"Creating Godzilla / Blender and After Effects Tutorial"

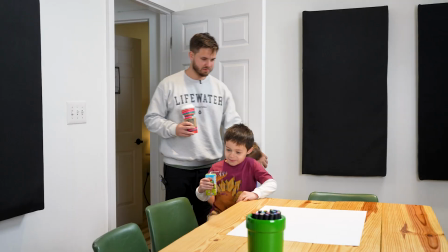Today I'm going to be bringing my son's imagination to life. I provided Theo and Josiah with paper and markers and whatever they draw up in ten minutes I have to create.
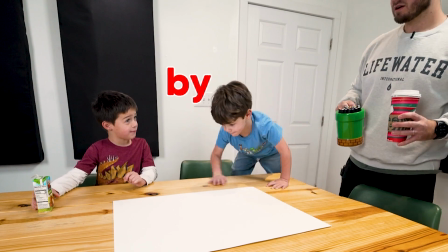What if we don't make a video with Theo by the way? It's either that or you're fired.
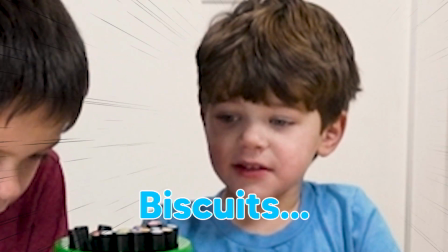Biscuits!
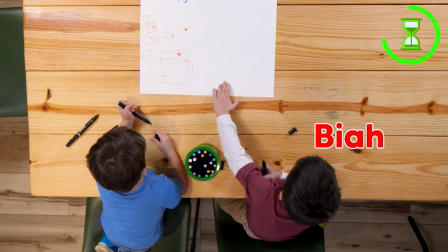Let's go draw on the side. Okay, let's see what we can draw.
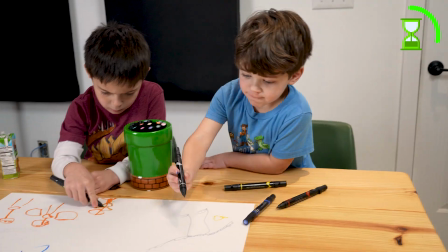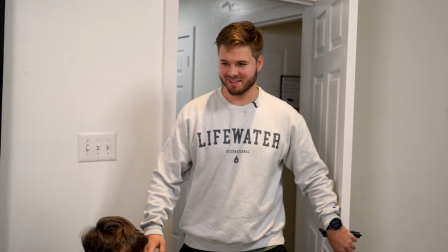Okay. You guys ready? I love it.
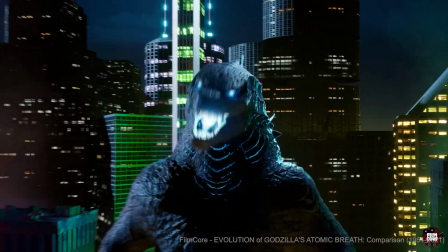To no surprise, my kids wanted to make a video about Godzilla. For context, their favorite thing to do for the past month has been watching Godzilla heat ray compilations on YouTube.
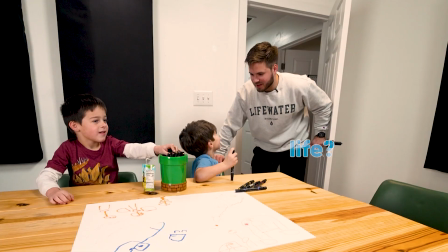I think I can do that. What do you think? Yeah. Oh, wait.
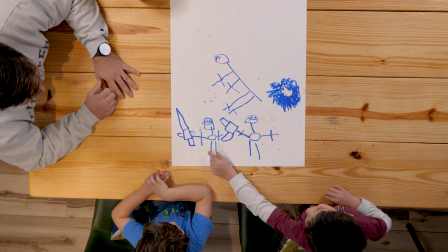I don't have a good idea. After a few minutes of deliberation, a concept was agreed upon. The boys would be in a cave searching for Godzilla.
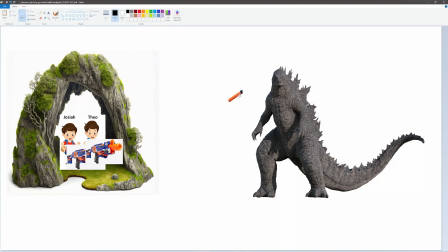Then they recognized him from a distance, And after upsetting him with some Nerf darts, he would charge up the heat ray.
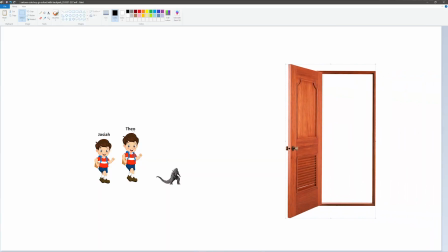Right as Godzilla's about to fire, the boys run away. But here's the twist. I opened the playroom door, revealing this was the boys' imagination in the playroom the whole time.
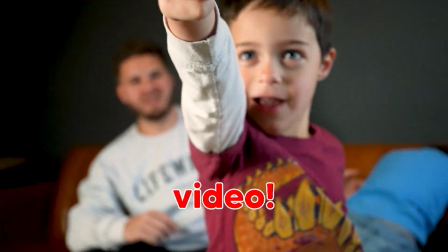Good plan. Good plan. Let's take this video. With the story ready to go, it was time to gather the props.
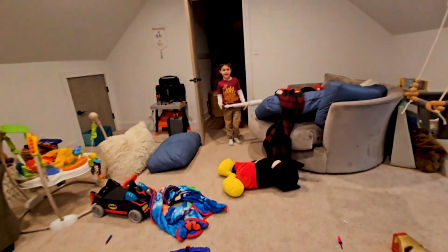I sent Wosan and Nate out to buy some flashlights. Meanwhile, the boys and I picked up a Nerf gun, Wizard one, and their Godzilla toy.
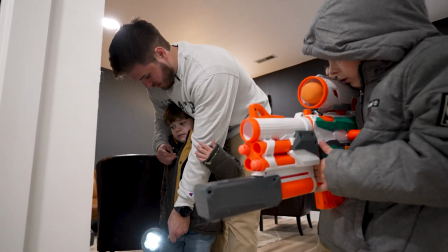He's missing a little bit of a tail, but I guess that's okay. Also, I made sure to grab their jackets and boots because it's going to be cold in the cave.
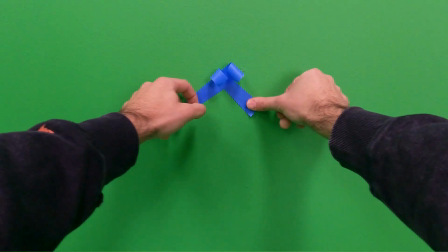Now it was time to set the stage. The first thing we're gonna need to do is set up tracking markers on the wall so we can create a 3D environment of the cave.
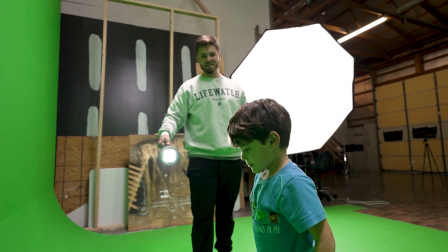Nicely done, good job bud. So I have the track marker stopping here.
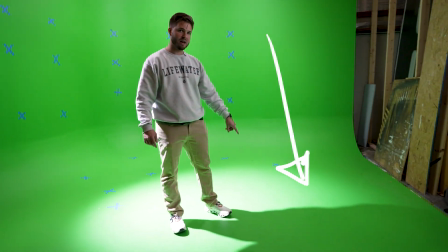The main reason is I want clean shadows from the shot in case I need to add them back in the final video.
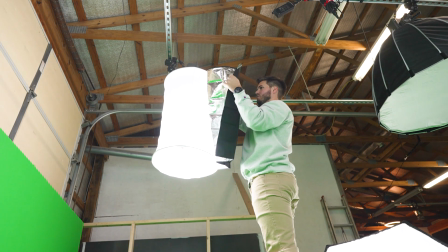You'll notice we have three lights with lanterns on them that are lighting the entire green screen. I'm gonna go ahead and skirt off the front of them so that the lights don't affect Theo and Josiah as much as the background.
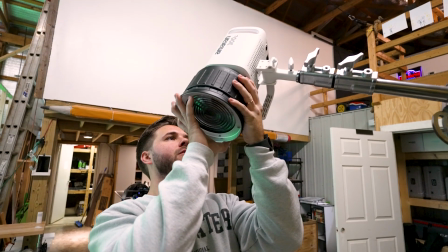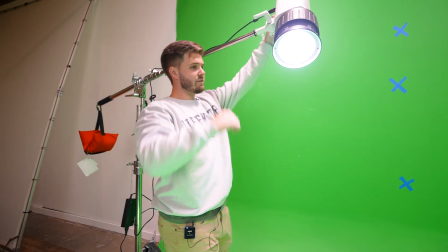First I'm going to change the spot angle and we're going to change it from white to a solid blue.
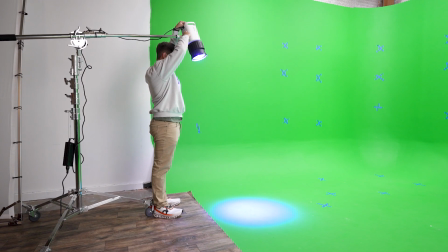There it is. So this now represents Godzilla's heat ray. Oh my gosh.
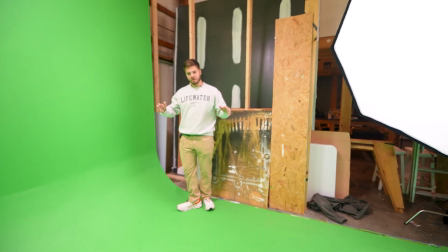We're then going to add another light which will represent the light coming in through the cave from the side.
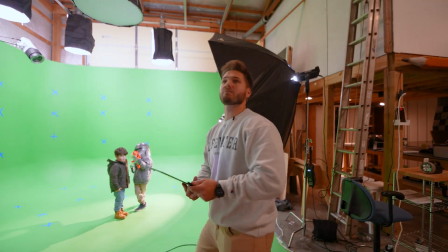Sweet. Cool. With that, let's go ahead and start planning the shot. With the stage set, I did my best to direct the boys for the video.
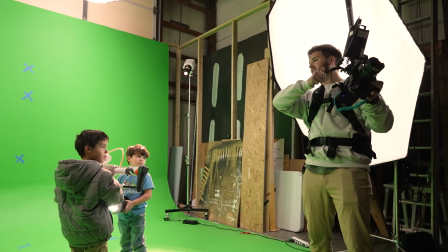There's a bit of choreography, so it was a bit of a tall order to have the kids act through everything in one take.
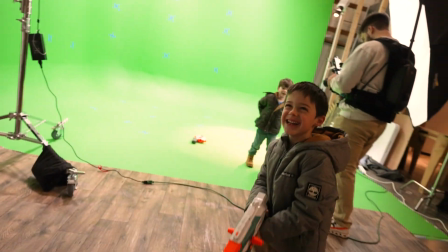I realized it would be near impossible for Theo to carry around the flashlight and the nerf gun, so he ditched the flashlight. Josiah, to no one's surprise, also ditched his flashlight because he was inspired by his brother. We then shot a bunch of takes until the boys were bored and ready to be done.
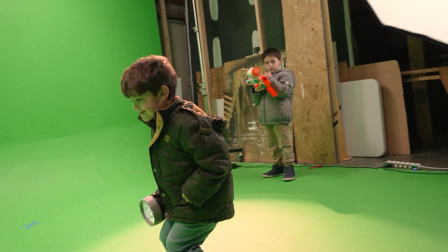When working with kids, especially my own, it's important to remember they're just that, kids, and not to expect perfection or for them to nail it every single time.
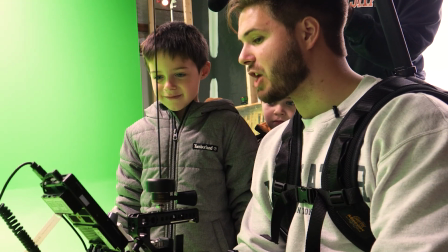As long as they're enjoying making videos, that's all that matters. Great shot. Great shot. I saw the movie.
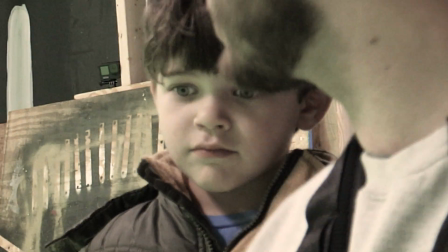That was so good. That was so good. Goodbye. And the darkness runs through the world.
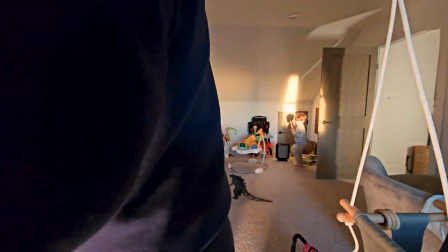Once we got the take we wanted, we drove back to the house and shot the second half of the video. This part was way simpler.
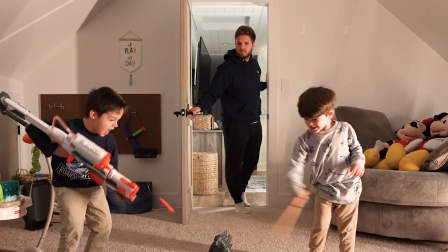Hey, is everything okay? What are you guys doing? Funny!
Now that the shooting is complete, it was time to bring this video to life with VFX.
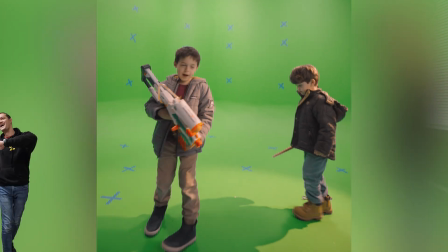I hired a match-moving artist to handle the 3D track, and Nate took on the roto while I tackled the 3D scan of the Godzilla toy. To bring this Godzilla toy to life, I used Polycam.
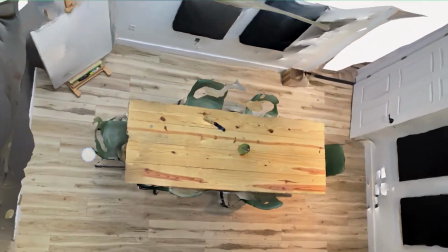I've used this app on a ton of videos at this point, creating a digital scan of a room for tracking or simulation purposes, or to bring a toy to life, as I happen to be doing for this video.
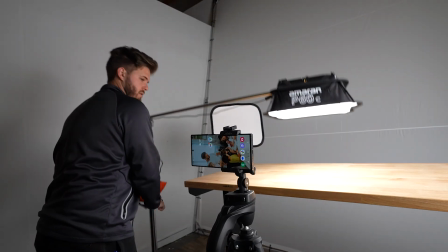So for this, I set up a table with lights all around to do my best to create an even cast of light for Godzilla. It wasn't perfect, but it did the job.
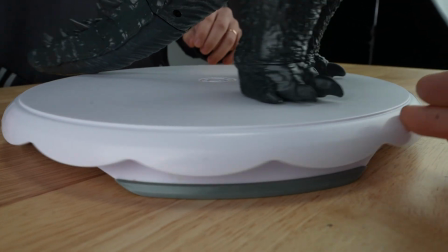I then added a small Lazy Susan, designed for cakes actually, and I used this to spin my Godzilla toy around.
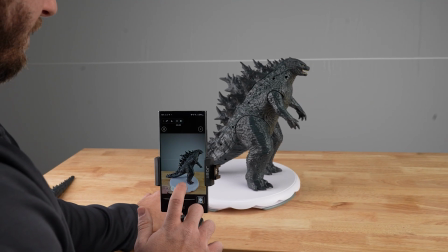The process of scanning was to take a photo of Godzilla and incrementally turn him around a whole 360 degrees.
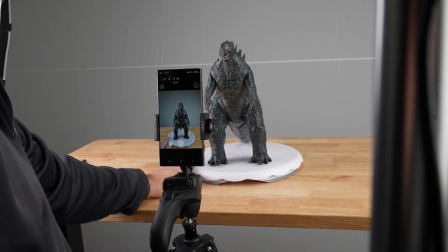I then turned him on his side and repeated this process. Once complete, I turned on object masking and then pressed upload and process, and it took about 3 minutes and the scan was ready.
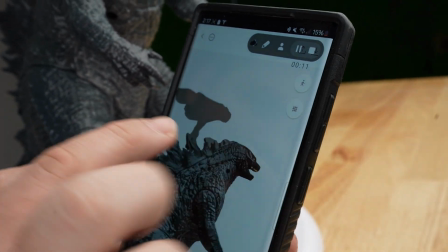And I thought the results looked pretty great. You'll notice that the scan has a bit of the wall near Godzilla's spikes, but I'm going to get rid of that in Blender.
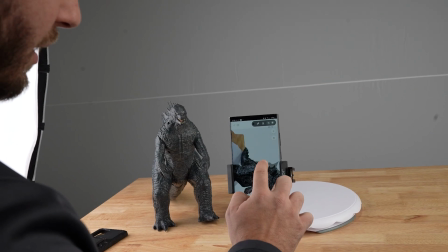I'm really mind blown by the results that are achievable with nothing but your phone.